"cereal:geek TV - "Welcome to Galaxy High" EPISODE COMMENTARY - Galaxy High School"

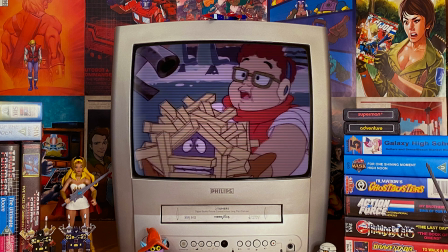look at the animation here again the animation Doyle shivering in his
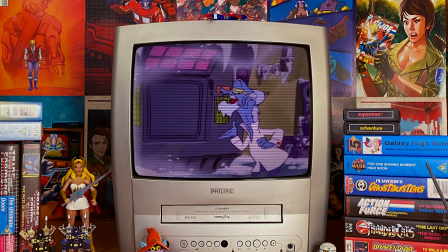french fry form as a tongue twister Doyle actually inquires here why is it so cold
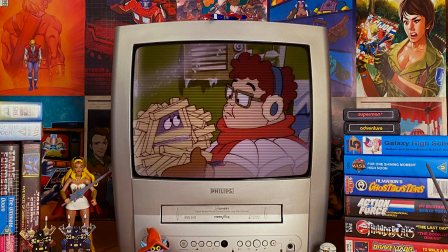and Milo explains that professor Eisenstein comes from the planet Froster now given that Larry Dottilio developed a lot of background work on this series and developed
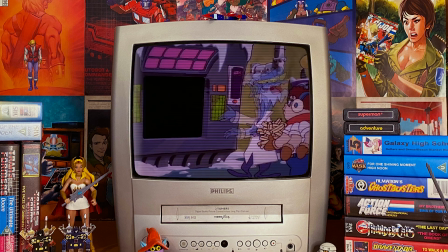work on another series called she-ra princes of power i do wonder if this is a little nod to a certain character on she-ra that he also developed named froster these little
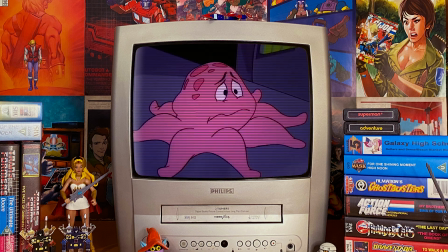again a wonderful scene that on paper would be quite
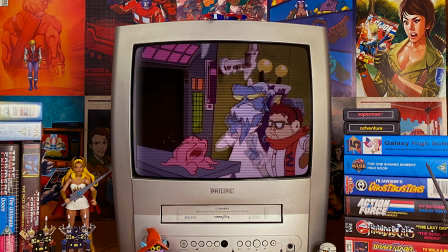basic but the visuals and the animation the comedy timing of each of these forms that professor eisenstein turns doyle into and even the end result where he comes out as a ball and you think oh it's
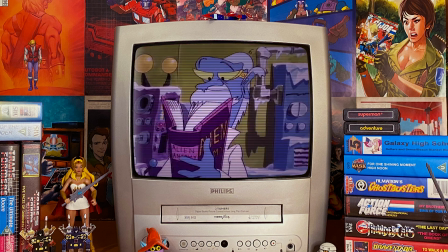gone wrong again only for him to spring up just wonderful and it's the cleverness of these designs when you look at Eisenstein it's the way that ice
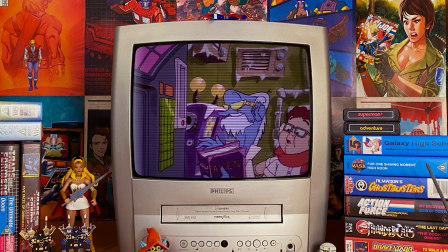forms is used to emphasize his elderly look his beard shape his
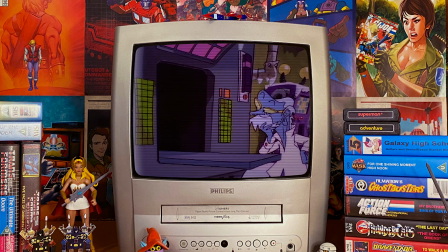baldness it's all done so cleverly in that design the
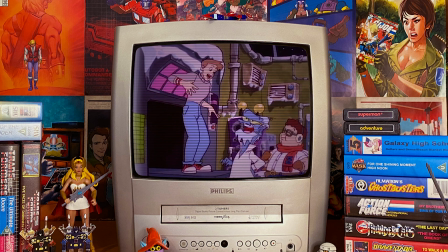premise of this show a high school for alien students may not on paper be the most original
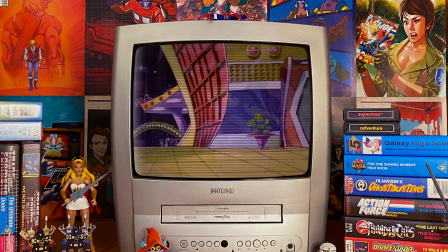but the writers did a fantastic job of exploring the premise it really does allow
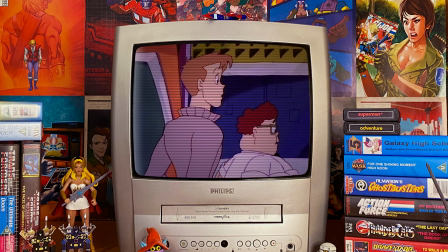for any writer jumping onto the series a great deal of freedom you have a main cast of incredibly well-defined characters and you can
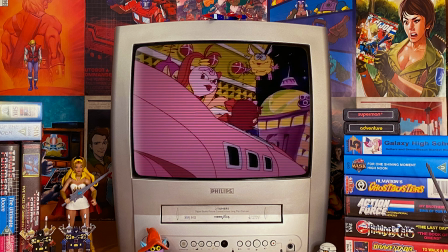introduce any characters you like into an episode because the only real limitation is your imagination and granted that goes for any kind of fantasy sci-fi writing but I
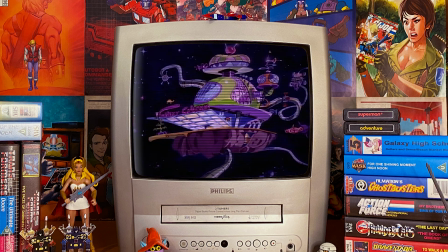think with Galaxy High School you really can do so much with the premise and that's kind of the beauty of galaxy high school some episodes are tropes
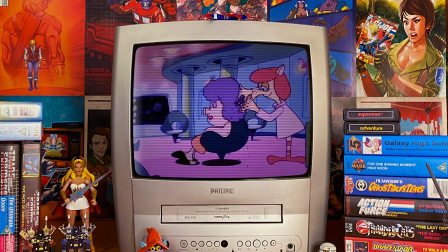the high school girl in love with the pop star one of the gang believing his friends don't like him the beach episode with characters trying to
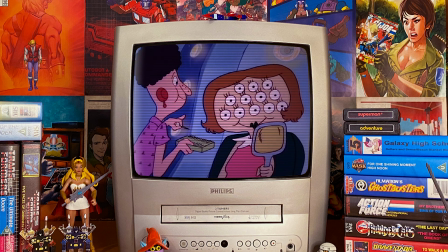hit on one another however when you add in the alien possibilities of this series each of those premises i just mentioned have new and exciting twists
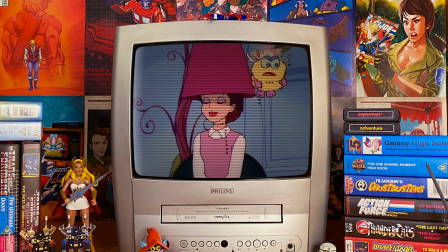oh now we're going to get something that's very 1980s and not seen in a lot of 1980s cartoons This is very much a trope.
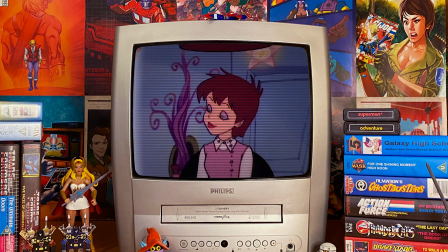This is a montage where we see Amy style shopping with her friends.
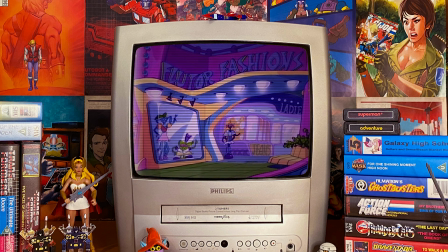It's really awesome to see this transformation of Amy Bright Tower. Also, I can imagine for Chris Columbus, this was quite a fun scene to write,
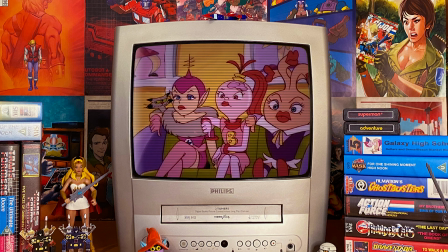because you're basically taking the trope of high schoolers going out and getting their makeup done or buying new clothes and turning it into something very different.
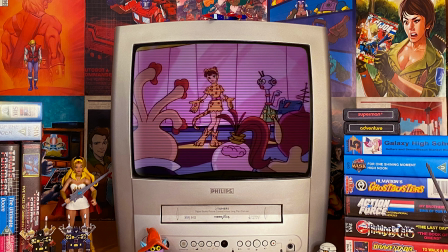Some of these costumes are really odd, like the bird costume, I've no idea why that's there.
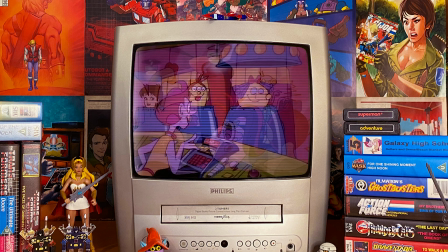This one always reminds me of Josie and the Pussycats, where she's got this cat costume. Notice how they don't show the final costume. Great, great direction, because we don't know what her final look is going to be.
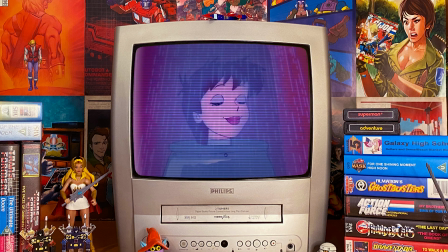And I should talk about her final look.
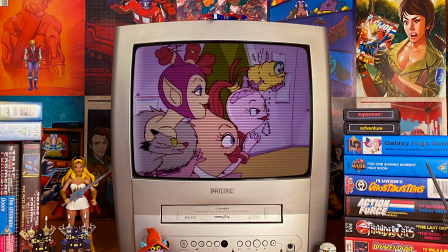Here we see Amy get blue skin, which is something I kind of wish they'd kept, because it makes her design look even cooler, especially with her costume as you'll see.
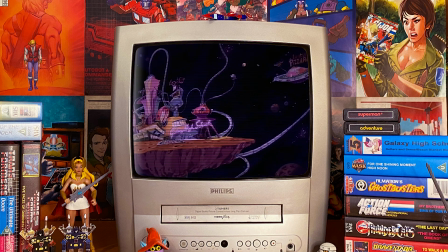Now the funniest thing is, in some of the development artwork for the series,
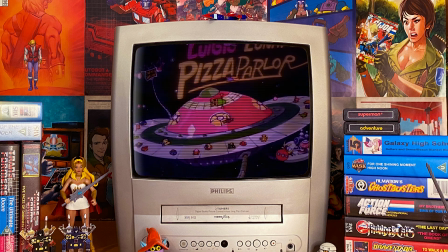Amy's prototype as it were, the concept for Amy, was a blue skinned character.
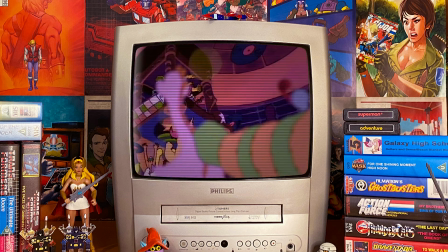It wasn't necessarily Amy Bright Tower but it was a blue skinned high school girl. I wonder if this scene where she is blue was a callback to that.
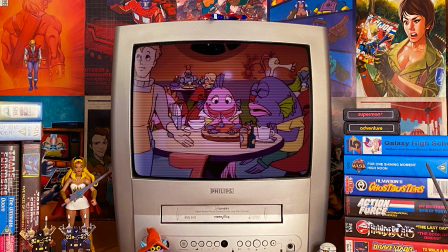Like I say, I would love to have seen Amy with blue skin throughout the series because I think it's a strong visual.
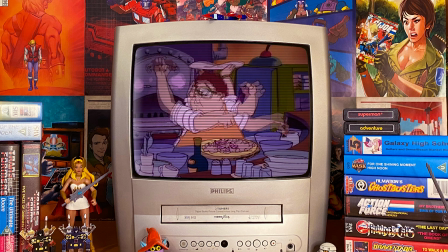A great gag there with the anchovy aliens seeing anchovies on their plates.
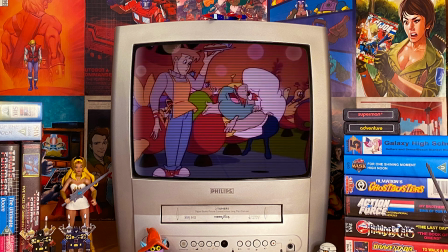Oh no, they definitely did not order anchovies. And now we meet Luigi Le Bouncy, again voiced by Howard Morris.
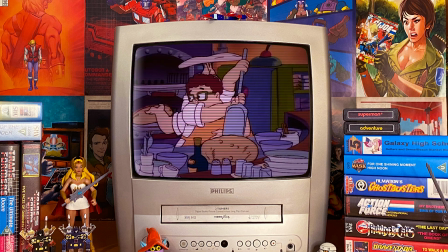As I've said before, this is 100% a Chris Felucy design. There was a similar proportion character in the New Adventures of Mighty Mouse cartoon.
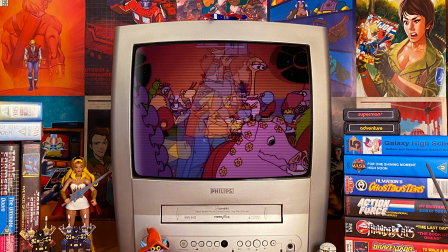I say similar, pretty much the same body shape and design, even down to the hairs on the shoulders. Maybe that's something I should feature on the channel at some point.
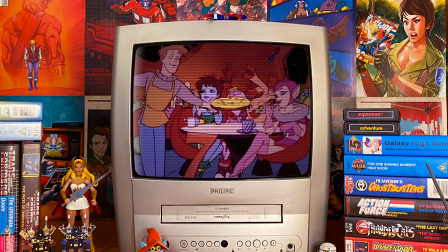I mentioned little touches in animation. Just look at when Doyle delivers the pizzas to the girls.